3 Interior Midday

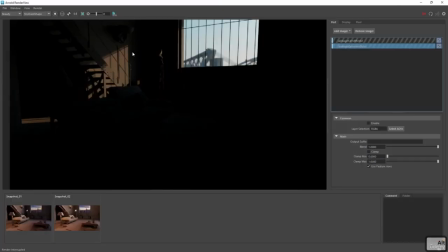[4:09]
So if we know, or if we see that the light that we're getting into the scene is quite warm,
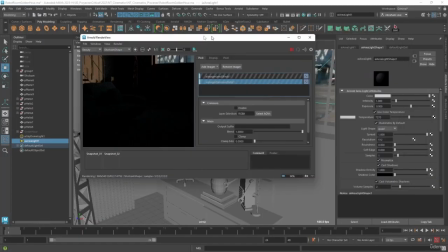[4:14]
we can use a cold one, a cold light in this case, to balance that out.
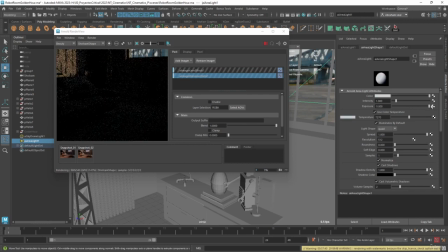[4:19]
So let's bring this up to like a 10. That was like the magic number that we were getting, maybe 15. There we go.
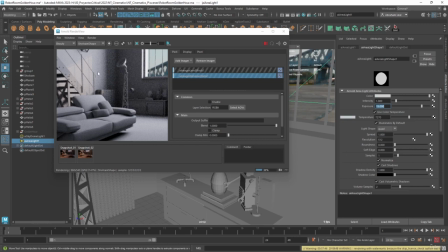[4:29]
So now as you can see, what's going to happen is that it's not going to look as warm because we have a different approach to things.
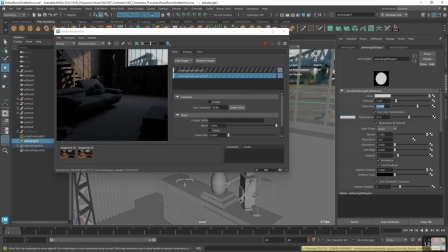[4:35]
So I'm going to try something a little bit lower, maybe like a 12. Oh, that looks really nice. Let's try 13. There we go. That looks really, really nice. And here's the trick. That's why I mentioned that this one was going to be a little bit faster than the other one. I'm going to assume that whoever lives in this department is not home today.
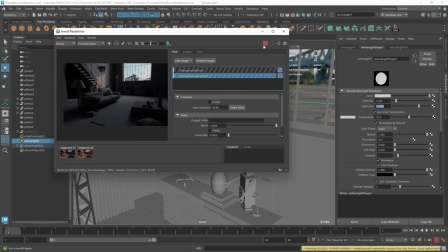[4:53]
He went to work, he went to the park or something, and he turned everything off. But that doesn't mean that there's not going to be any light on the department.
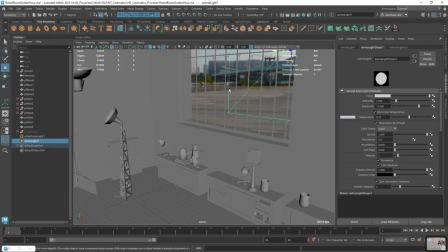[4:59]
And as you can see, right now the shadows and everything's still quite dark. So here's where we can again use the trick that we used on the last video.
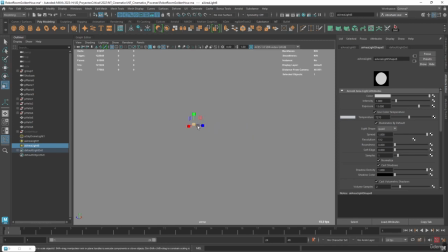[5:07]
Hopefully you saw the whole video, of course, and you didn't just skip ahead to the cool parts.
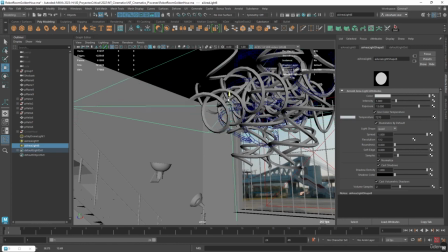[5:12]
Because we use this very, very big panel here that it's helping us bounce the light.
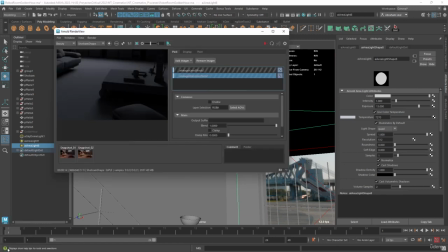[5:17]
It's kind of like helping the photons bounce around, and it's kind of like giving them a second life, and that's going to give us way, way more light here on the interior.
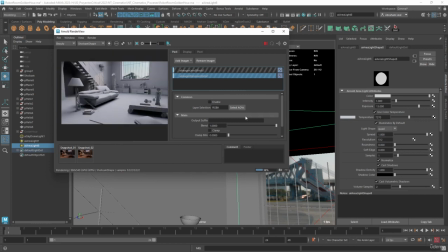[5:25]
It's going to look a little bit more like a clear render, as you can see right here, but I like it. I'm definitely going to bring this down.
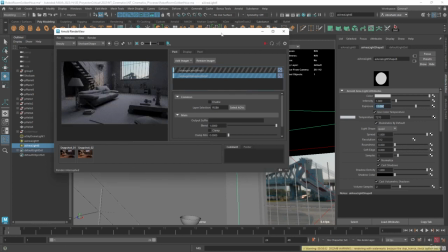[5:32]
Let's try 11. There we go. And feel free to add as many of these ones as you need.
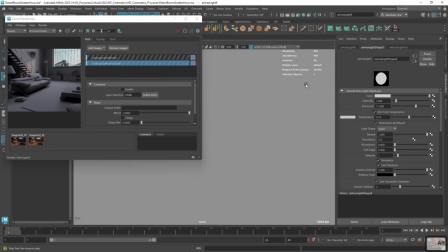[5:38]
So for instance, I would expect the back wall
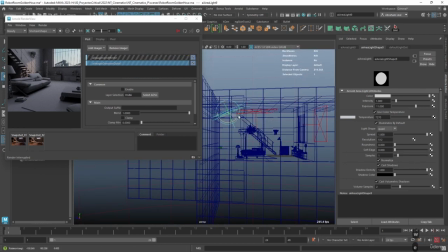[5:43]
here to also serve as a sort of bouncing point for the elements. So now when we render, as you can see, we're gonna have this. Now this back wall will definitely have less energy than the ones in front of it. So we can bring this back to something like a 10 or even like a 9.
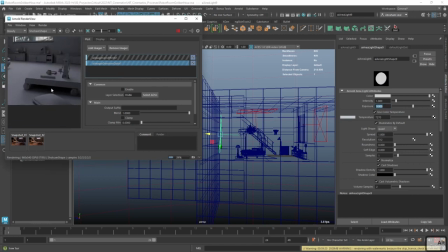[6:02]
And we still get these very nice cool shadows here on the back parts of the elements, but it's not gonna be like they're not gonna be overdone, right? Like we're gonna have this very, very cool effect, and it's gonna look like an overcast day. We'll still have this very nice effect here on the window.
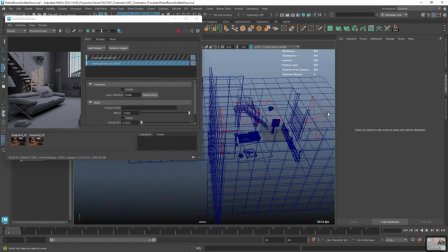[6:17]
I actually think I wanna like rotate this around the HDRI,
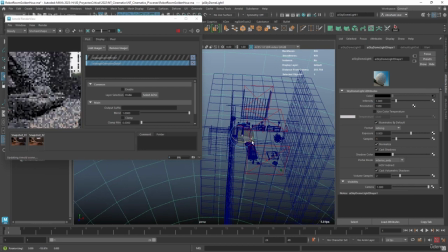[6:22]
so I'm gonna rotate it back so you get there we go. Look at that. We get this very nice effect on from the bars on the window. It's now being projected here on the walls. Again, here's where some directors might be like, oh, you know what, like the shadows down here are way, way too dark.
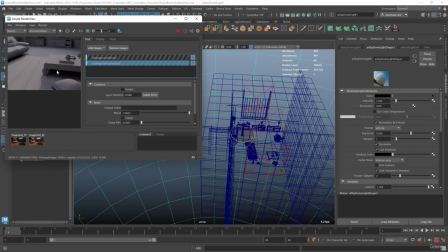[6:42]
Is there something we can do about it?
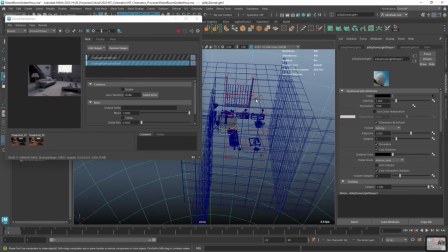[6:43]
And that's when you as a rendering artist will need to use more of this feeling things to emit a little bit more lights.
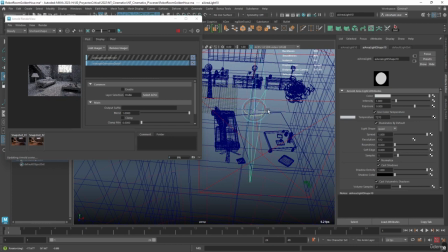[6:52]
For instance, I can duplicate this one right here, and I'm gonna use this one to bring some light here on underneath the stair. These are the artistic decisions that you're gonna have to make every now and then. And yes, we are, as I've mentioned before, breaking a little bit of the things that you would normally find on
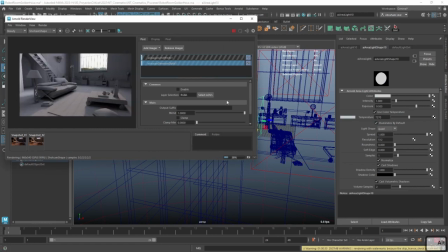[7:14]
a set on your house. Like you're never gonna have your house with all of these lights just playing around. But in CG, in the CG world, in the 3D world, it really doesn't matter. What matters is that we can get these things to look as nice as possible. So as you can see, I'm getting some light there.
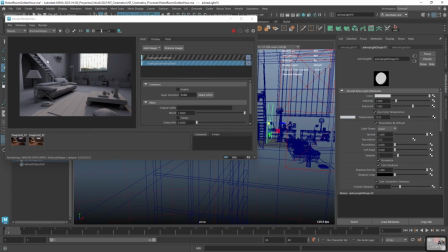[7:30]
Now be careful though, because as you can see, this thing is getting real close to the stair, and that's illuminating the stair there a little bit. So we might want to just like balance this out. Maybe even change, like here's where we're using like a cylinder lamp is really good, because we can just get the cylinder in here.
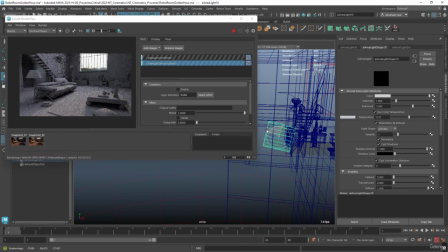[7:46]
And since this is more of a kind of like a 360 degree, it's gonna make it look a little bit more natural. I think we can rotate this like this. Usually the corners and the ceiling are gonna be less affected by light. That's when where we get the sort of like ambient occlusion and stuff.
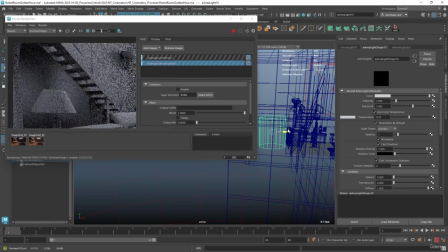[8:04]
But as you can see, by adding that light right there, we're helping the whole environment make it seem like light is bouncing in a more natural and realistic way.